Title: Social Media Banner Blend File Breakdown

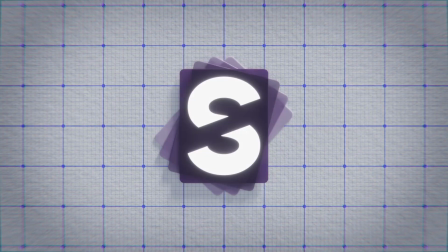Hello everybody, I am Shoptarshi.
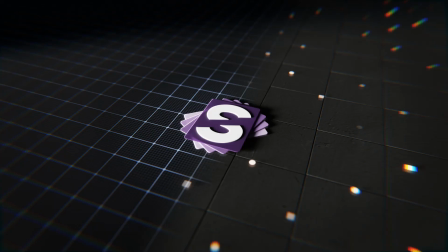Welcome to my channel where we are going to take a look at how I made this social media banner image for myself. I did have a social media banner before which looks kind of like this.
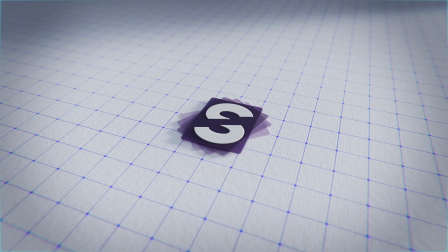Not kind of, it looks exactly like this.
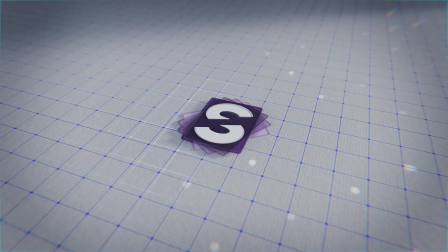But I wanted it to look a little bit more interesting and I wanted it to be dark mode because I've been experimenting with
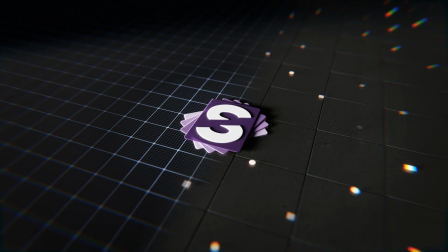having dark scenes lately. And I think I really like that particular style. So I wanted my banner to have a bit more of my signature to it. And this is basically, the banner is basically two files that is based on the logo looping,
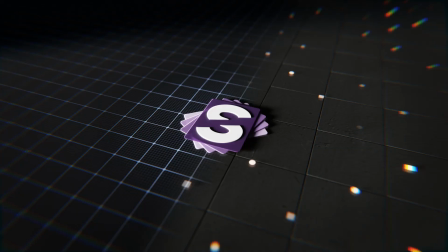the seamlessly looping logo animation file that I showed off in the first video on the channel. And I will leave a link to that video in the description below so you can go check that out, because I'm not going to repeat every single thing in that video.
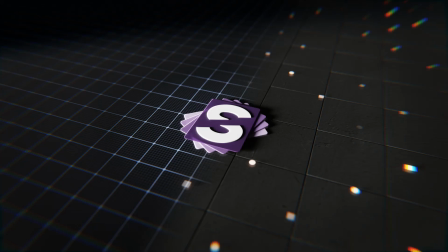I'm just going to show you what I changed to get these files looking the way they look. One thing you will notice is that the camera angle, if you watch that video, one thing you will notice is that the camera angle is different.
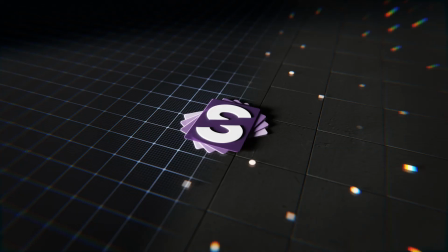This is much more cinematic kind of an angle. I like this angle. I don't know whether you'd call this cinematic or not. I just think it looks nice. So it looks a lot nicer than just the standard top-down view.
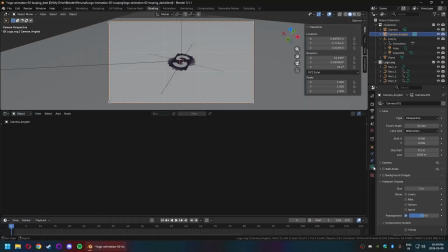The camera is, it's still a 24mm camera. I don't think, actually no. I think the camera, the previous camera was a 50mm camera, right? The camera that is looking top-down is 50mm. The second camera is a 24mm camera.
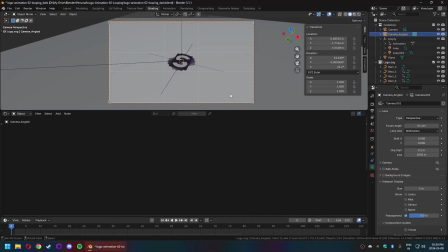And I used a 24mm camera because I wanted to get that.
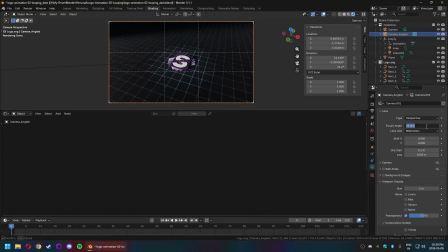If you look at this, it looks very wide. I could also have used an 85mm camera, but then this is like way too tight.
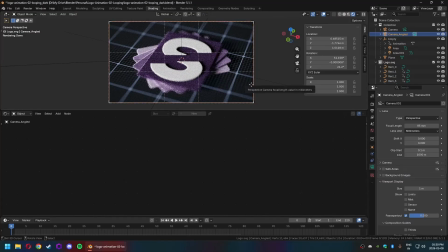This is way too tight. Then I'd have to zoom out and then it would look a lot more isometric.
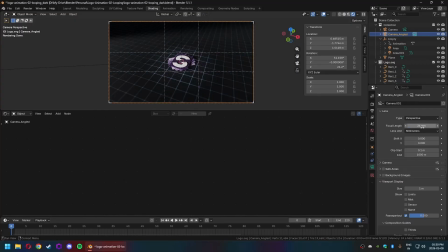I wanted it to have that perspective feel to it. So I went with a 24mm camera. Another thing you'll notice is that I have these grids. This is the golden ratio grid, composition guide, not grid, composition guide.
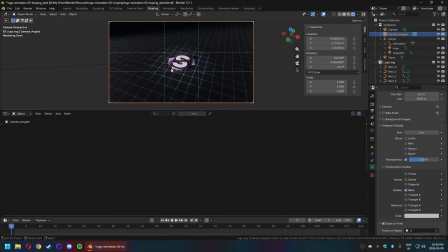And keeping your logo or your subject in the center box, that pretty much guarantees that your subject is not going to be cropped when you put it on a social media banner.
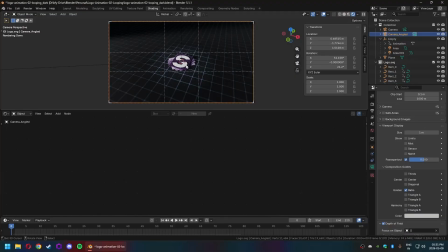The YouTube banner in particular is very bad about cropping things really tight and like just removing a lot of the top and a lot of the bottom of the image. So this is the best way to ensure that. That is why this guide is here.
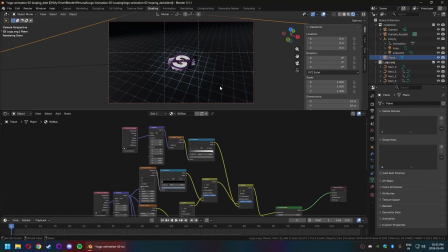The file is basically the same file as the one that you will see in the previous video that I have linked in the description. I just saved it as a different file, and then all I did, you will notice that these
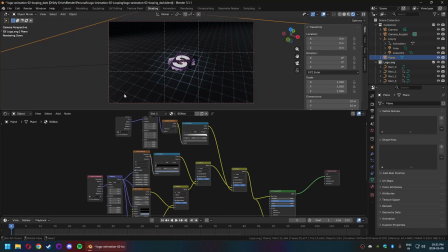lines are not the same blue, and instead of white, this is black. That's basically what I did to get the dark mode. I changed the white to the black, and I changed this from that nice vibrant
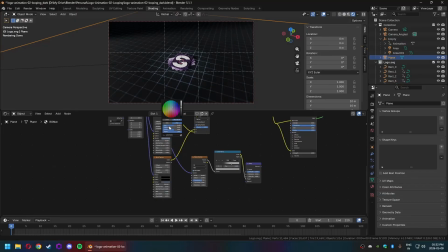blueprint blue to this kind of a color. This is more of a desaturated kind of a light bluish white kind of a color.
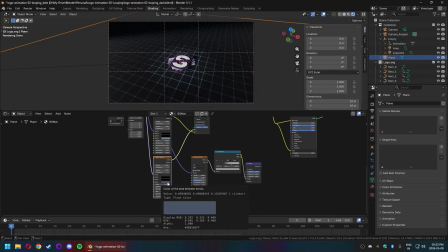And then the minor lines are a little darker because I wanted the minor lines to be just visible but not take up too much of the attention, right?
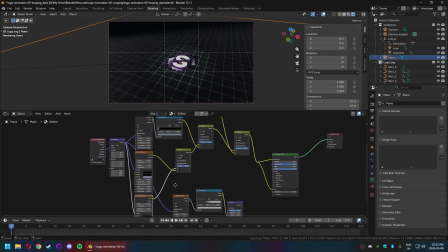And the same thing with
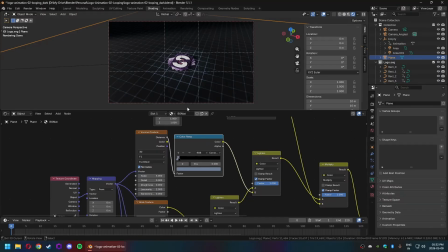the circles and the circles here. The other thing you will notice is this thing.
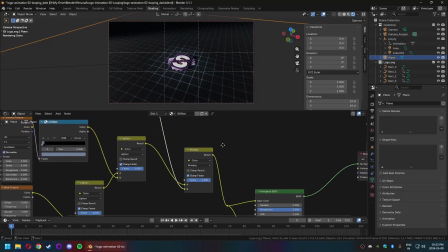So if I disable this,
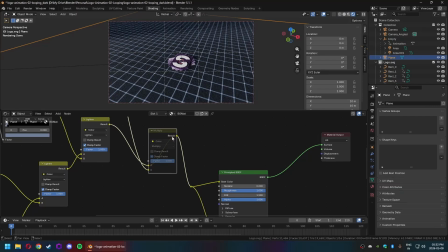you will notice that the entire grid is way too bright, and I wanted the focus to be on the center. So I took a gradient texture that is mapped to
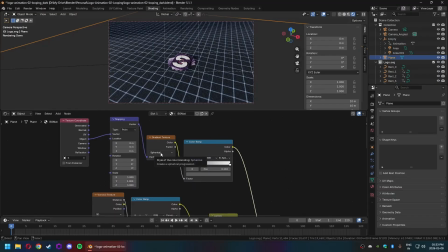as a spherical gradient modulated by a color ramp and mapped to the object coordinates of the S. That is what this is.
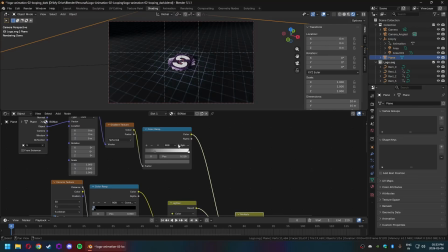And that basically gives you this gradient.
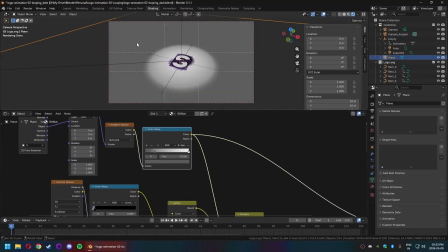And this is not a completely black and white gradient. This is a B-spline. So I just adjusted the dark slider a little bit to make sure that the fall off is not like very harsh.
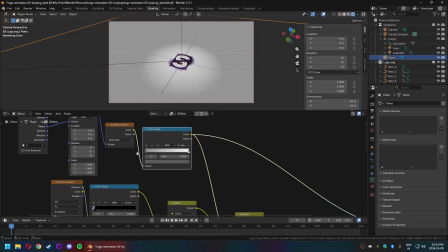Or I think if you do this, it just becomes like, yeah, it becomes too bright.
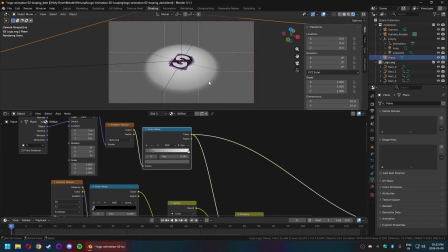So I just made sure that there was a bit of a soft fall off.
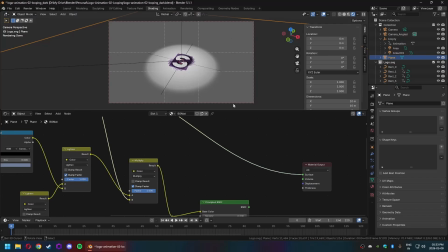And the reason this is not black is because I wanted
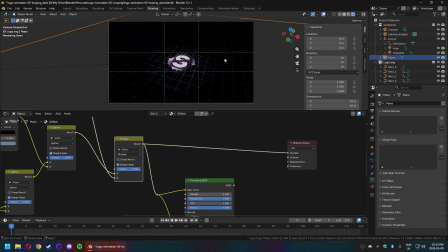these lines to be at least somewhat visible.
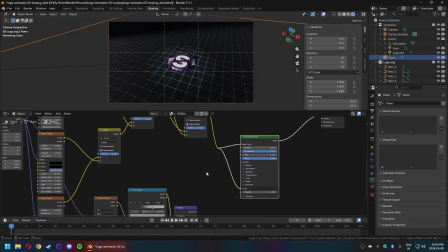The reason for that is that this is also going, instead of just going into the base color, because this is a dark scene,
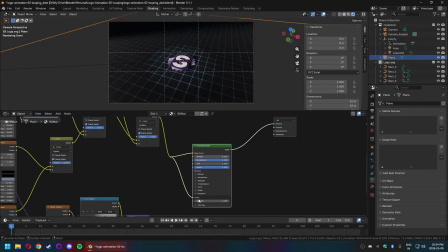you kind of need to put it into the emission as well. You need to drive the emission a little bit. If I turn this off, it becomes not very noticeable, and then you lose all the detail. So that's what the emission is doing.
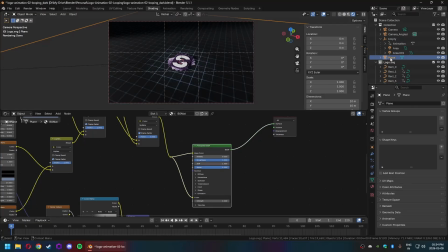The other thing I have done is I have duplicated the area light that was lighting the scene.
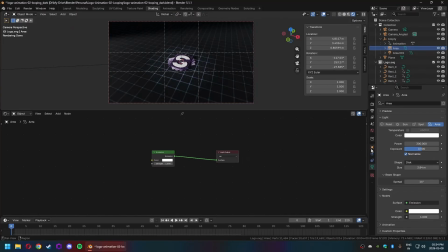This one. And then in the object tab under light linking, I just linked it to the logo collection. What that does is it makes sure that the light just affects the things in the collection.
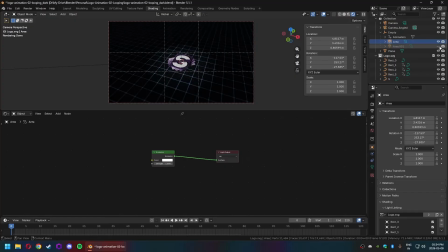That's what light linking does. So if I disable this, if I disable this, you will find that the logo all of a sudden is not as dark. The reason is I wanted the logo to be on the bright side, and I wanted to push the highlights on the logo a little bit.
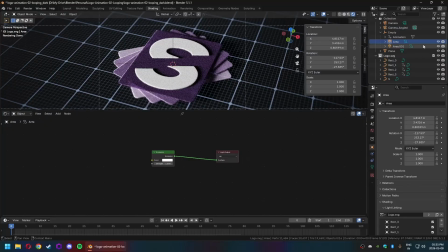These highlights. Other than that, it's the same area light. I think the brightness is cranked up a little bit to get those highlights. Yeah, it is 300 instead of, I think, 100. Yeah.
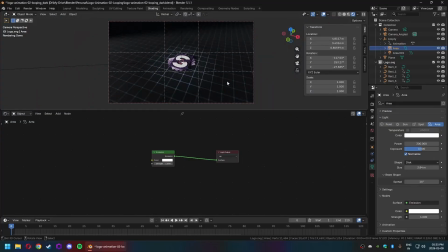Okay, that is about it for this file. Oh, and I rendered these in 4K instead of 1080p because I was not going to render the animation of this because that's unnecessary. The point of these is to act as social media banners.
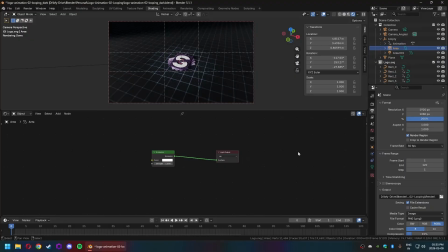So you don't really need the animation for this. Okay, that is a look at this file. I will come back with the next file, the second file, and we'll take a look at that.
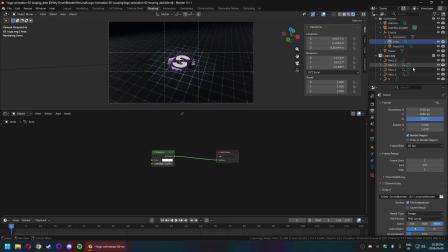That's a little bit more complicated than this one is, although the basics are still the same.
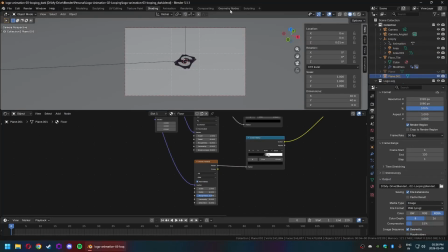Okay, so this is the second file, and it looks like this.
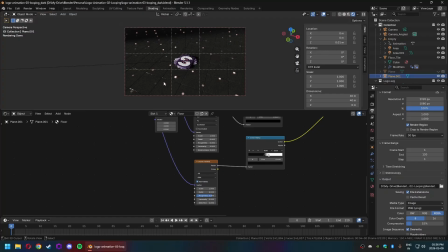This is basically just two layers. One is a floor plane, the other is a tiled, beveled cube that acts as the tiles. That has PBR materials applied to it.